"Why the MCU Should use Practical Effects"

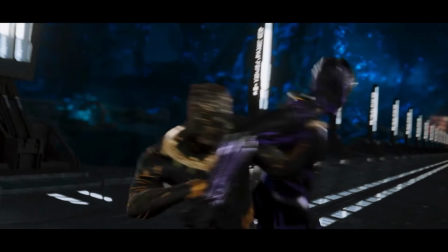[0:00]
Why does the MCU consistently refuse to use practical effects in favor of CGI when not only are practical effects usually cheaper,
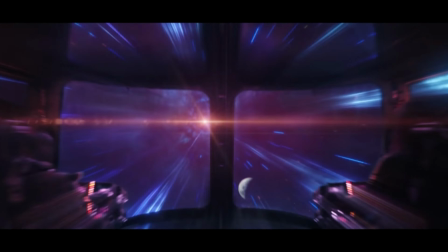[0:07]
but also could potentially look much, much better? Of course, the MCU has many moments that require CGI,
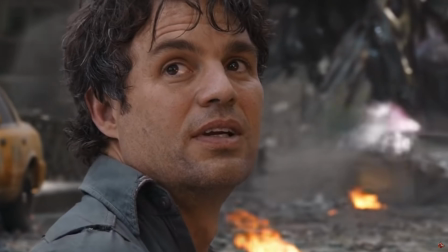[0:13]
as many of the fantasy aspects require it to go into space or require a character to transform into a giant green monster.
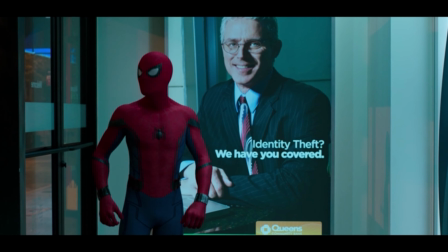[0:19]
And those look great. Most of the time. However, the CGI becomes excruciatingly noticeable when all Spider-Man is doing is standing or running. There are many videos bashing the MCU's bad CGI, however in this video I want to focus on moments in other films, specifically the other Spider-Man films that use the full extent of practical effects not only saving the studio money but arguably making it look better too.
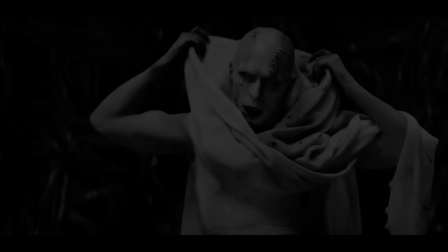[0:44]
When working on Thor Love and Thunder, Christian Bale called the use of the blue screen monotony. In an interview with MovieWeb, Christian Bale said, That's the first time I've done that.
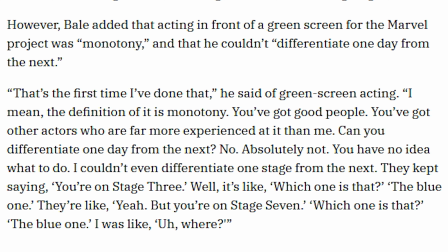[0:52]
I mean, the definition of it is monotony. You've got good people. You've got other actors who are far more experienced at it than me. You can differentiate one day from the next? No, absolutely not. You have no idea what to do. I could even differentiate one stage from the next. They kept saying, you're on stage 3. Well, it's like, which one is that? The blue one. Although CGI is consistently used by movie developers today, the art of practical effects is still used in today's age in cinema. Directors such as Christopher Nolan are famous for prioritizing the use of practical effects over special effects.
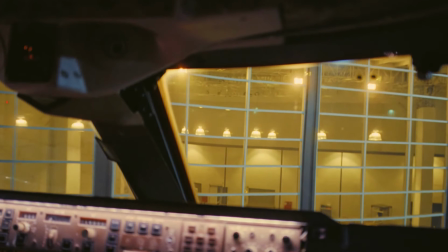[1:23]
In Christopher Nolan's film Tenet, there's an airplane crash scene. They actually crashed a real-life airplane instead of using CGI.
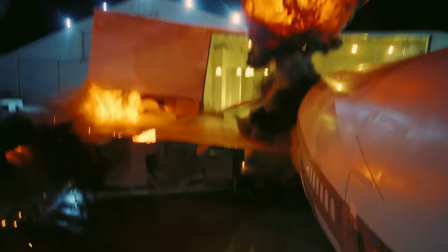[1:30]
This is again because it was actually cheaper than CGI and because it looks better.
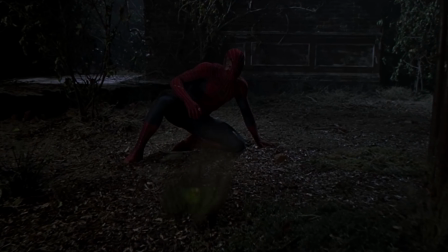[1:34]
Tobey Maguire's Spider-Man trilogy and Andrew Garfield's The Amazing Spider-Man duology both skillfully blend the use of CGI and practical effects both in their unique way. Arguably much better than Tom Holland's Spider-Man trilogy. Quick reminder, I am not judging these films based on acting, screenplay, directing, etc. but rather specifically specifically viewing it's use of practical effects or lack thereof.
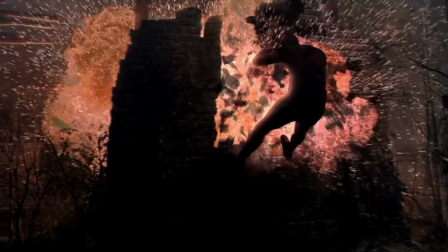[1:55]
Sam Raimi is a master at perfectly balancing CGI with the use of practical effects as seen in the Spider-Man trilogy.
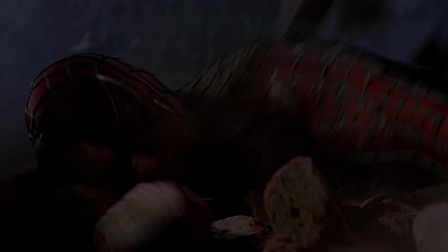[2:00]
This is no big discovery, Raimi loves using practical effects every chance he gets, even in big action sequences.
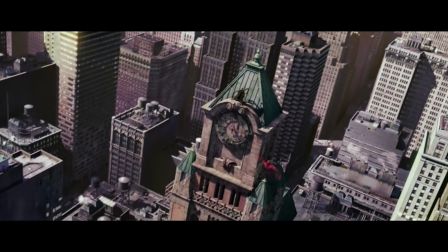[2:07]
His style is famous for quickly switching between CGI and practical effects as seen in this scene in Spider-Man
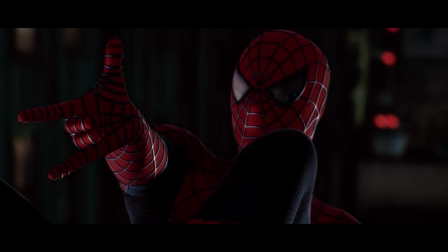[2:11]
2 when fighting Doc Rock or in this scene when having his I guess now coined web block.
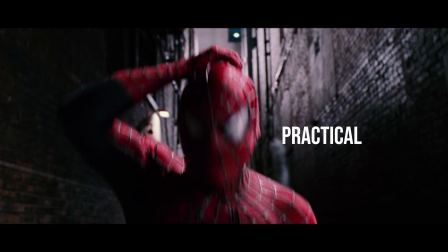[2:17]
Don't you see how beautifully and quickly the CGI and practical effects naturally switch? which arguably adds more realism in the film. Raimi gets a lot of praise and credit for his blend of CGI and practical effects, however the same can't be said for Mark Webb and the Amazing Spider-Man duology, even though I believe it's well deserved.
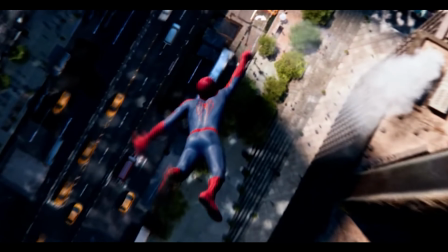[2:33]
Unlike the original Spider-Man's practice of switching between CGI and practical effects within the same scene,
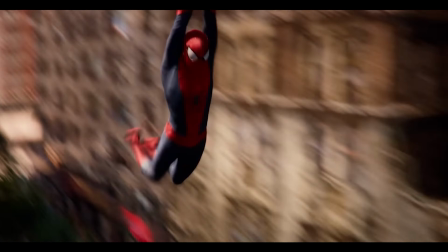[2:38]
the Amazing Spider-Man and its sequel have a different equally as impressive approach. Entire scenes are practical while other scenes are entirely CGI. It's incredibly impressive. In the earlier part of the movie when Andrew Garfield's Spider-Man is getting used to his powers, he swings under this above ground train.
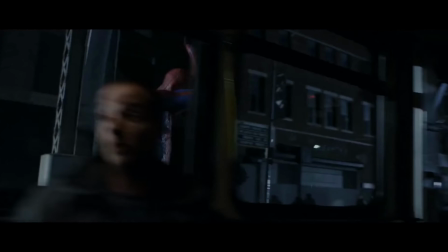[2:55]
This is completely 100% practical. A man was in there with wires attached to him swinging around.
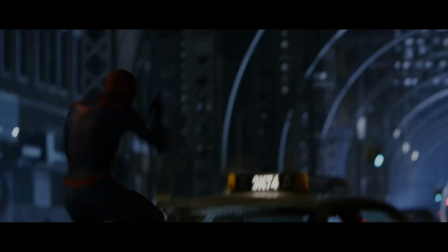[3:00]
Scenes like this could have been completely in CGI. However, the decision was made to not have it like that.
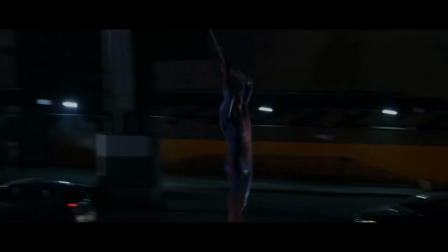[3:06]
This ultimately takes a load off the VFX team and gives them an opportunity to work and dedicate their time on other specific scenes.
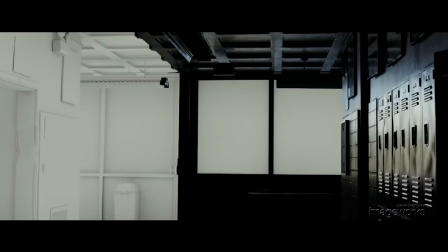[3:13]
And it shows. The fight scene in Peter's school with the lizard is a complete contrast with the scene mentioned earlier.
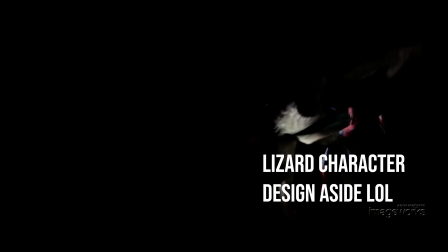[3:18]
This scene is completely CGI and it looks absolutely gorgeous. In fact, this is where the amazing Spider-Man duology shines in. It's gorgeous CGI. I believe the main reason they were able to obtain these gorgeous CGI shots are because they focused on what they wanted to make CGI and did not overload the VFX scene with unnecessary CGI of Spider-Man just standing. The MCU, however, overall does not share these same practices. It sometimes feels like they prioritize CGI over other filmmaking techniques.
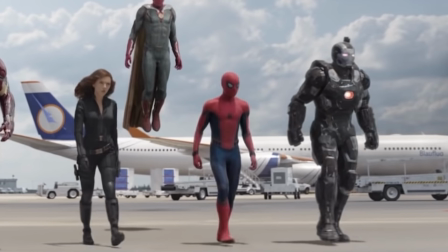[3:45]
Captain America Civil War was Spider-Man's debut in the Marvel Cinematic Universe. And in many scenes, he looks awful. In the big airport scene, all he's doing is running towards Team Cap, yet the filmmakers decided to use CGI instead of having Tom Holland in his suit. Why? Spider-Man isn't jumping around or swinging around yet, all he's doing is running.